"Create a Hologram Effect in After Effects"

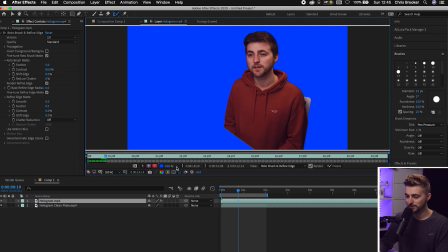[4:09]
Of course, if that's not clear enough, you can always increase the transparency of that and then continue analyzing forward. And as you can see, you can now clearly see what's being left and what's being deleted from this video. This makes it really easy to see if After Effects messes up a little bit and the rotor goes wrong and it chops off your arm or removes part of your hair.
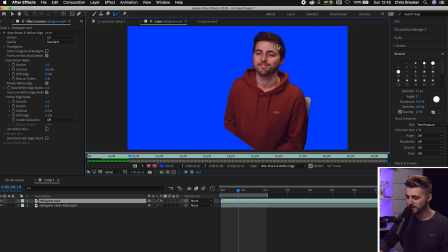[4:29]
As you can see up here, it's starting to cut into my hair a little bit. But for this specific effect it doesn't matter too much because we're adding some distortion later on but just try and get it to roughly 90 percent there so there you go i've analyzed my two seconds so i'm just going to go back to composition comp one and if we solo this layer you'll
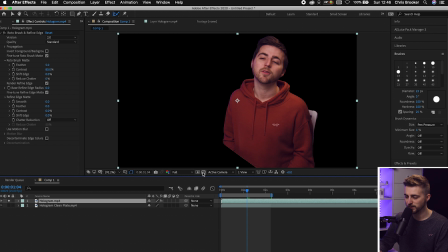[4:48]
see that we've now got this subject i've got myself on a transparent background and if i toggle the transparency grid you can see that in full effect
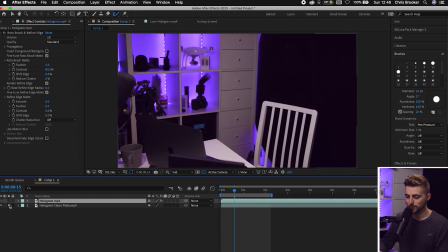[4:56]
so we've got our subject on their own individual layer and then we've got the clean plate so essentially we've got the two assets as you can see if i move this i've got the two assets on their own layers which means we can now control the subject layer and add this hologram effect
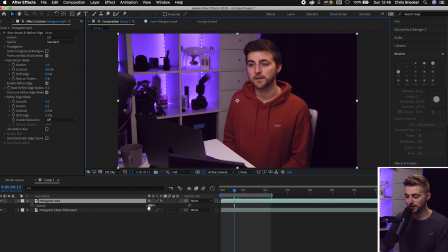[5:12]
so first of all we're just going to decrease the opacity so press t on the keyboard to load opacity and pull the opacity down let's go to around 70 75 percent so instantly that's starting to look good now we'll go over
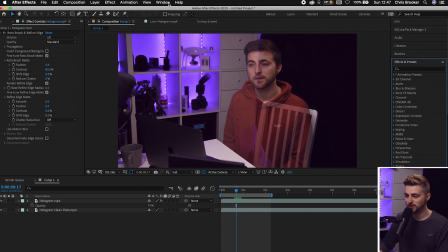[5:27]
to the right and go into effects and presets and if you can't see effects and presets then you just want to go into window and select effects and presets now we're just going to go into effects and presets and search for curves drop curves onto the solo layer and
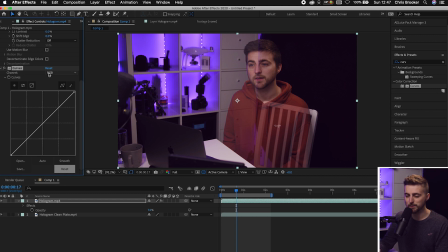[5:42]
now in your curves you can see we can affect different channels so i've got channel rgb and that's all of the channels so we'll just increase the highlights a bit we'll go into blue we'll increase the highlights on the blue and then we'll also increase the shadows on the blue as well so
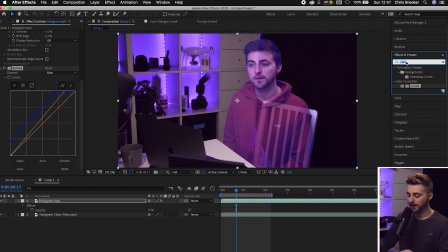[6:00]
as you can see we're getting that blue tone that you would see in a hologram now we're going to go ahead and search for glow drop glow onto the hologram layer and as you can see we've got this horrendous effect applied so let's adjust a few of these settings so we've got glow threshold as you can
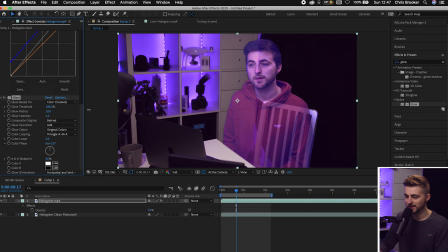[6:16]
see pulling this down will increase that and pulling that up is going to decrease the intensity of that so pull that up to around 70 or so then we're going to increase the glow radius and then we'll go glow intensity so we can pull this down to make that less intense or pull it
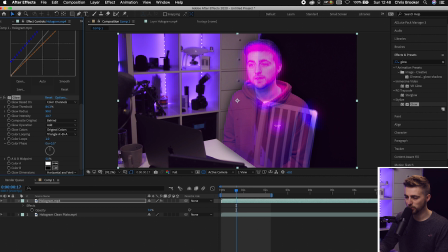[6:31]
up to make that even more intense it's completely up to you if we pull this all the way up and then increase the glow radius
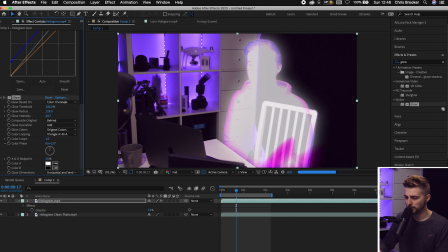[6:38]
you can see that's starting to look a bit better pull the threshold down just a bit and
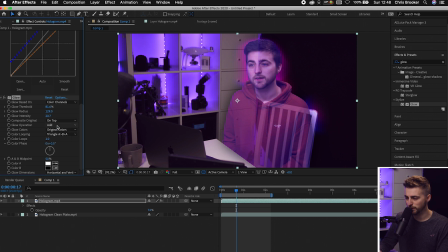[6:48]
you can composite this on top behind or non so if we put this on top that is how that looks if we put this behind that is how that looks and then we can put none i'm going to put this on top because i feel like it looks better with the subject on top of the glow because it's adding this nice glow
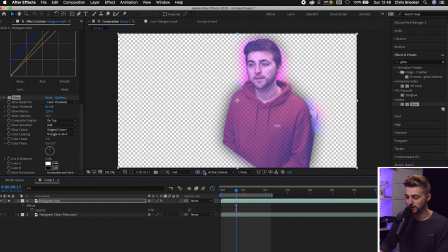[7:04]
effect as you can see if we solo this layer and turn the transparency grid off you can see this is starting to look really cool
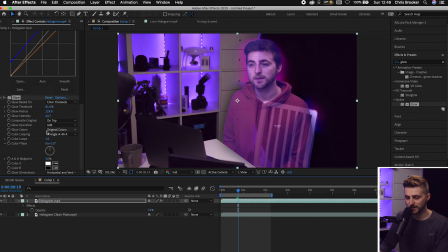[7:11]
so we'll uncheck that and then of course you can go ahead and adjust any of the settings here it's completely up to you but I'm going to move on and I'm going to go into the distort folder so we'll go down into distort and as you can see you've got all of these
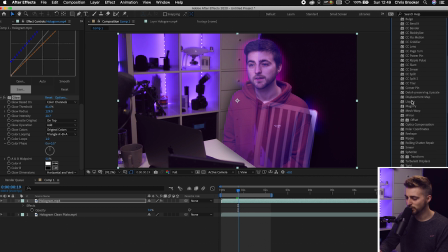[7:25]
different effects here and essentially what we're doing here is we're adding some distortions so any of these specific effects will probably work and give you a really cool effect but I really like the look of wave warp so we'll drop that onto the hologram layer and as you can see at the moment it doesn't look great And that's because
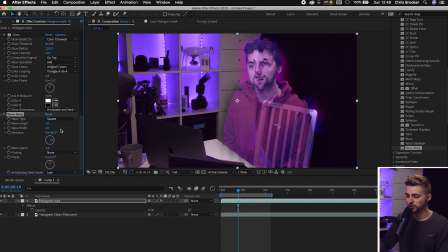[7:43]
the wave type is set to sign changes to square and that looks a bit more digital Now we'll change the direction of this to horizontal So we'll go to zero and as you can see it's cutting across horizontally We increase the wave height.